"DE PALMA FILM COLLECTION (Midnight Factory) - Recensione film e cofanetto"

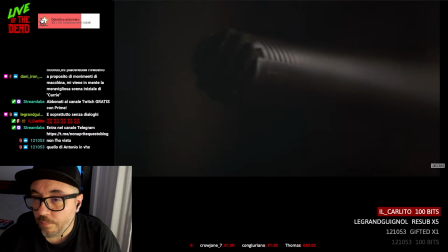49:05 You're right, it was a shot. He recorded a murder. They say it never happened.
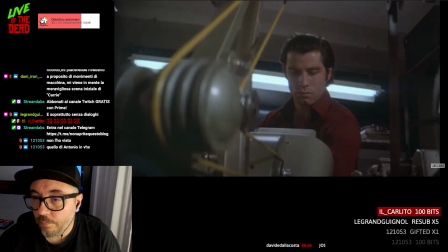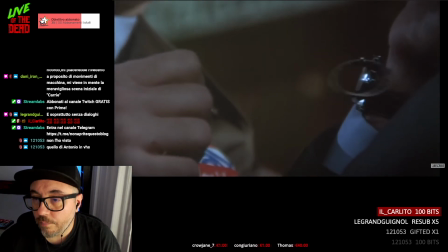49:21 There's still loose ends, witnesses. The girl, I've decided to terminate her.
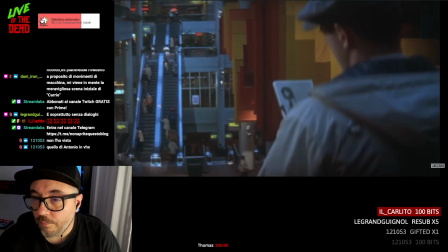49:26 Terminate her. Terminate her.
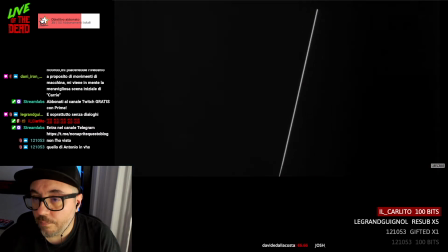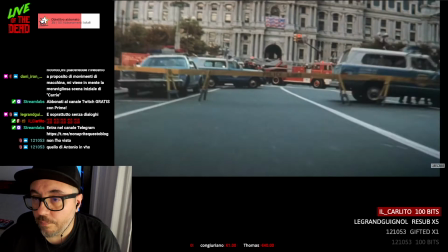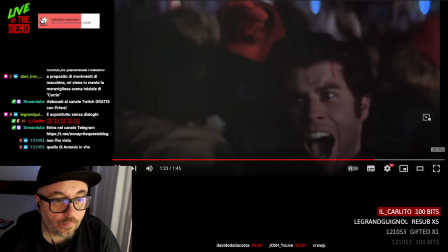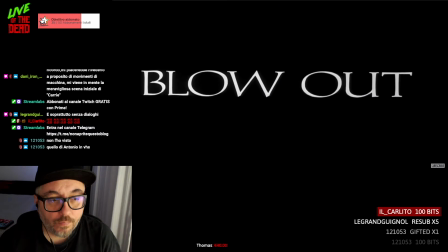Brian De Palma's Blowout. Now you hear it. Now you don't.
Insomma, anche questo trailer sono... I trailer di una volta non erano così efficaci, secondo me. Almeno erano efficaci forse per l'epoca, ma per noi, che abbiamo cambiato proprio il nostro gusto, siamo abituati ad altro, a cose più dinamiche. In realtà il film è molto dinamico. Allora, mai visto. Ragazzi, questo film è imperdibile per svariati motivi. Ci sono un sacco di tecniche... molto fighe che in realtà, per esempio, sono usate anche in altri film di De Palma. Una di questi è la doppia focale. Ora ve la faccio vedere in questo trailer perché si nota di più. La doppia focale significa riprendere un oggetto o una persona davanti
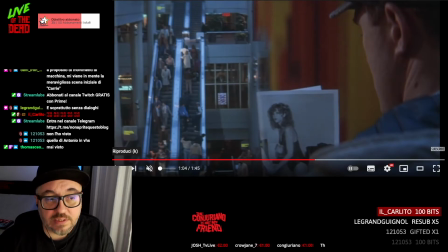51:04 in primo piano. Ecco, questa immagine qua è rappresentativa un po' di tutto di questa tecnica usata da Brian De Palma.
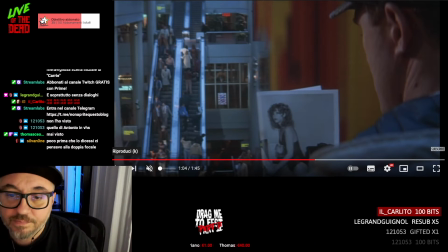51:14 Doppia focale significa, per chi è un po' meno esperto, vengono usate due lenti.
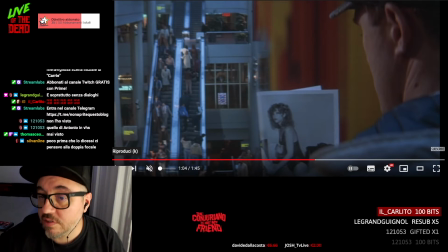51:21 Una mette a fuoco le cose che ci sono vicine e una mette a fuoco le cose che ci sono lontane. Quindi viene divisa in due l'immagine. Si sceglie volutamente un punto in cui non si nota la divisione.
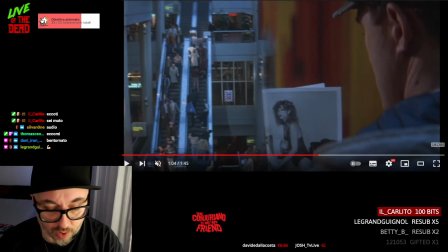51:37 Quindi fateci caso. Una tecnica un po' strana in realtà, però molto interessante da diversi punti di vista. Intanto Brian De Palma diceva: a me interessa, nella stessa inquadratura, far vedere cosa accade di lì e cosa accade di là, cioè a destra e a sinistra.
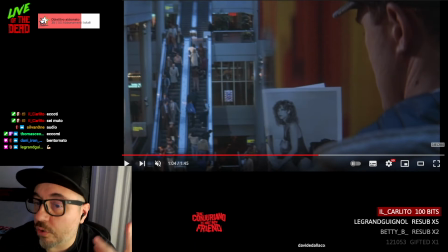51:57 Mentre invece con una messa a fuoco classica, noi abbiamo a fuoco o davanti o dietro, cioè o mettiamo a fuoco il fondo o mettiamo a fuoco davanti oppure mettiamo a fuoco in mezzo, cioè dobbiamo comunque scegliere un punto in cui mettere a fuoco. Invece con questa tecnica no.
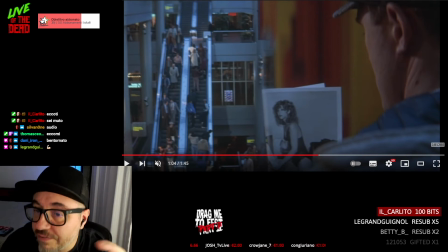52:14 Quindi lui diceva: molto semplicemente io posso far vedere due scene che accadono contemporaneamente, cioè l'assassino che guarda la foto e la persona che scende dalle scale mobili contemporaneamente. Ma non solo,
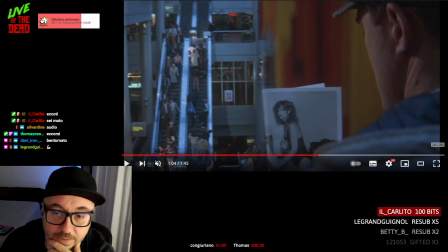52:32 c'è secondo me anche la volontà in qualche maniera di attivare il cervello in un qualche modo. Cioè questo tipo di soluzione ti fa perdere quell'abbandono che tu hai guardando il film,
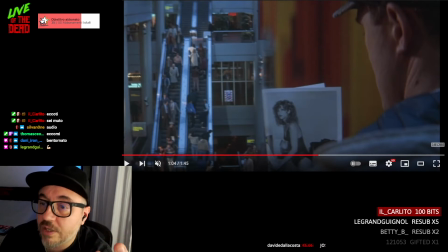52:48 e in qualche modo ti crea una sorta di attenzione maggiore, perché è un momento in cui tu devi fare delle scelte mentali. Non sei accompagnato. Se io metto a fuoco la parte destra, tu non devi pensare a dove guardare.
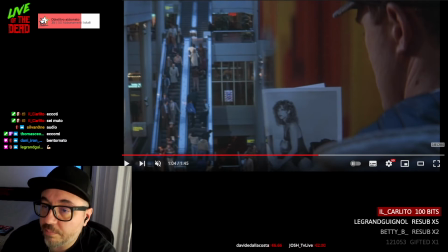53:05 Tu guardi dove ti dico io, perché ti sto accompagnando nella lettura dell'immagine.
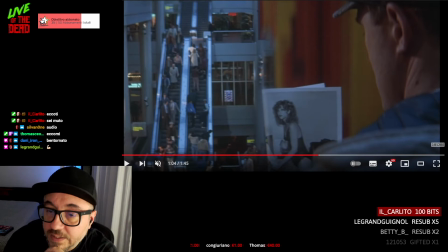53:10 Ma se io ti metto a fuoco tutto, tu devi fare delle scelte e iniziare a scegliere dove guardare di più e dove guardare di meno. E devi comunque guardare tutto, quindi essere consapevole di ciò che accade nella sua interezza.
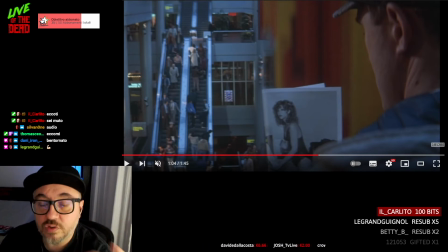53:26 Tra l'altro, una cosa interessante è che questo tipo di focale doppia è la cosa più vicina, secondo me, a come noi realmente vediamo le cose. Cioè, noi quando guardiamo nell'infinito una vallata, noi vediamo tutto a fuoco.
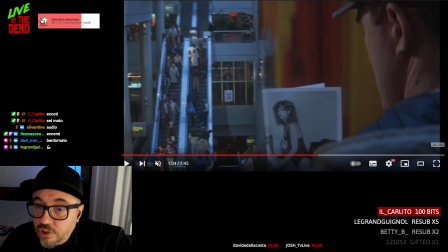53:44 Il nostro occhio mette a fuoco talmente velocemente che noi non abbiamo la sensazione che ci sia qualcosa fuori fuoco. Noi vediamo tutto già così. La usa tantissimo questa tecnica qua, sia in questo film che in altri film, ma io trovo che
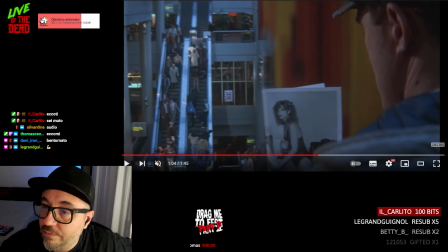53:57 nonostante sia realistica in un certo senso, dia una sensazione invece opposta di surrealismo. Cioè la sensazione che hai guardandola è strana. Dici: ma come?
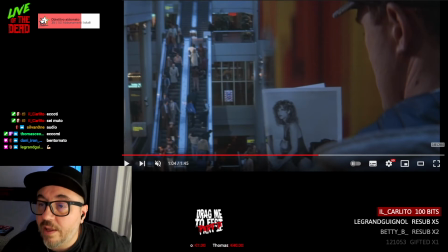54:10 Ma non è possibile quello che vedo. In realtà noi lo diciamo perché siamo abituati a un linguaggio cinematografico differente. Quindi è una convenzione quella che noi abbiamo, che ci sia qualcosa a fuoco davanti e qualcosa fuori fuoco dietro.
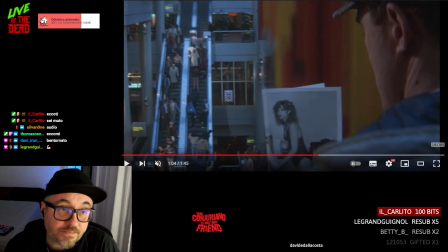54:28 Quindi va un po' fuori dalle convenzioni e quindi in qualche maniera non ci... insomma, ci stranisce. Questo film qua, Blowout, è anche il primo film dove viene usata... Scusate, è il primo film dove De Palma usa una Steadicam. Non è il primo film dove viene usata una Steadicam, è il primo dove lui la usa. E quando arriva questa tecnologia lui impazzisce, gli piace un casino. Infatti poi la userà come tutti i grandi registi la userà un botto, perché è una figata per fare tutta una serie di cose. Il film inizia in un modo molto strano, cioè sembra di trovarsi all'interno di un film slasher B-movie. È importante per noi in questo contesto qua sapere che comunque De Palma entra in possesso della Steadicam, ma in realtà ne entra in possesso insieme al suo creatore, che appunto la usava, faceva vedere come si usava, quindi credo abbia fatto anche l'operatore. Comunque è una scena molto carina perché scimmiotta i film slasher in soggettiva, dove l'assassino si avvicina alla finestra, guarda da una finestra, poi guarda nell'altra. Ci sono le collegiali seminude che ballano, trombano, fanno le solite cose da film di serie B. C'è un'altra cosa molto bella in Blowout, appunto, oltre al fatto di essere un film molto più... È un film veramente molto diverso rispetto a quello di Antonioni, perché quello di Antonioni è un film molto più fashion, più elegante, gioca su altri aspetti legati all'arte, eccetera. Invece questo qua è un film dove c'è un complotto politico, si vede che comunque ci ha messo anche proprio del suo, di quello che viveva lui, non è che Antonioni ha fatto il suo e De Palma ha fatto un altro film. In effetti la sensazione che avrete è che sia un altro film. C'è una scena molto emblematica che però purtroppo non ho trovato in video, ma vi faccio vedere un altro pezzo per farvi capire di cosa si tratta, che fa vedere quanto Brian De Palma curasse tantissimo il montaggio, ma non solo. Nel montaggio riusciva a essere innovativo e interessante. Cioè, poi venitemi a dire che copia Hitchcock, che no, cioè qua ci sono delle cose sue pazzesche.